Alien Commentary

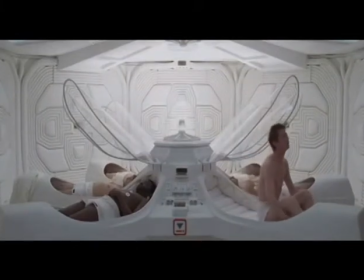255s
The camera gets closer to Kane as he wakes up in the medium close shot, and his actions fade in and out.
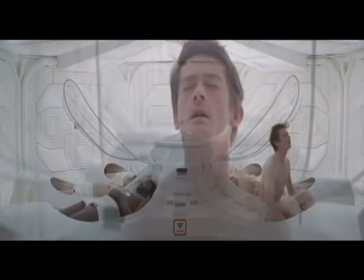261s
Kane is the first to wake up, an indication of the one to die first.
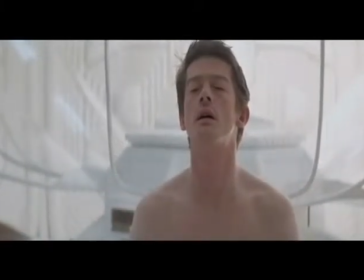266s
He stands up and starts moving off camera right, carrying what appears to be a white Corvette.
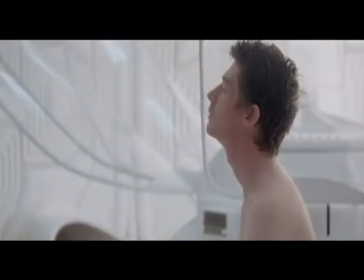271s
The meaning of Nostromo literally is our man, yet the ship has a female voice and is referred to as Mother.
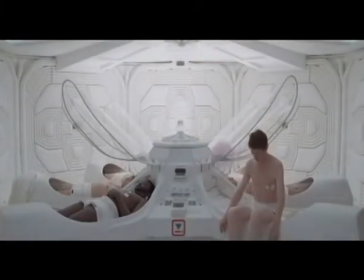277s
The Mother ship is a prime example of dependence of humanity on technology. Their utter dependence on the machine is displayed here.
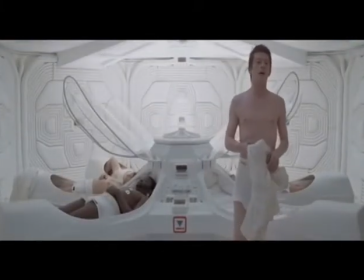283s
They do not even guide the ship, which is in control of their survival and successful return home.
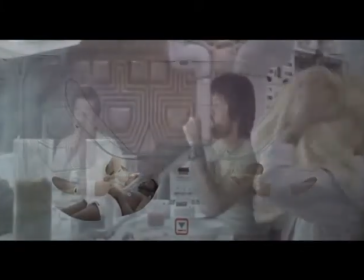288s
This image was prime in most films made in this genre, where humans were making inroads into space.
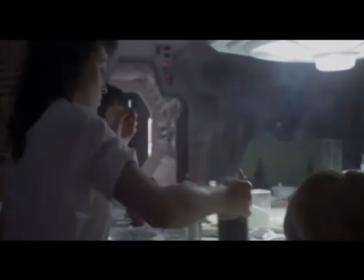293s
Is made to seem very bright because it is a place where the crew feels most at home.
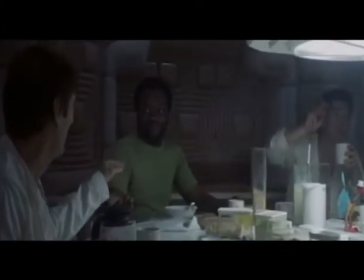300s
Lambert is drying her hair with a towel again, a contrast to Ripley and the male crew members.
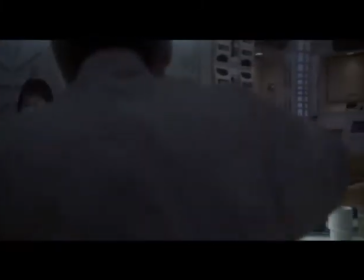305s
Ripley takes on several roles throughout the film, virtually changing genders as the story progresses.
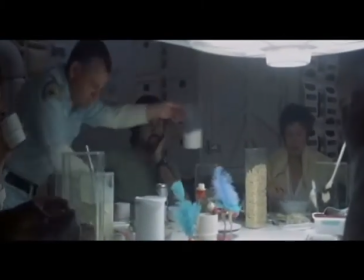310s
In the beginning, she epitomizes female wearing her hair down.
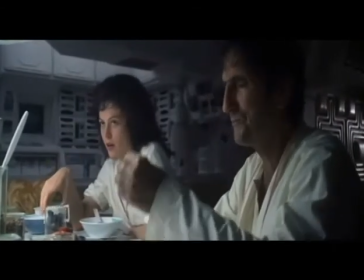313s
The conversation is very casual and normal, and there's easy banter among them.
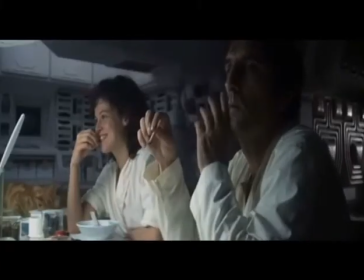320s
There is no music when they are talking, just the sounds of utensils giving the impression of being at home.
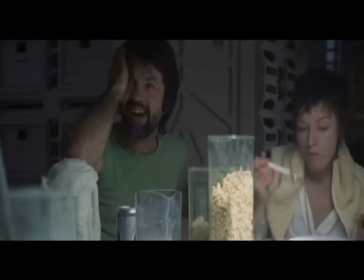328s
The camera pans around the table conversation with the use of eyeline match for smoother cuts.
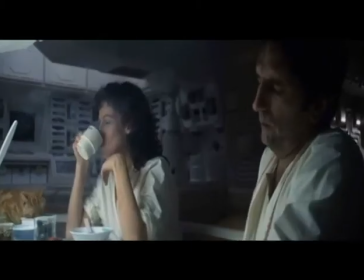333s
Also, the use of graphic match is shown when during the conversation they are seated in groups of two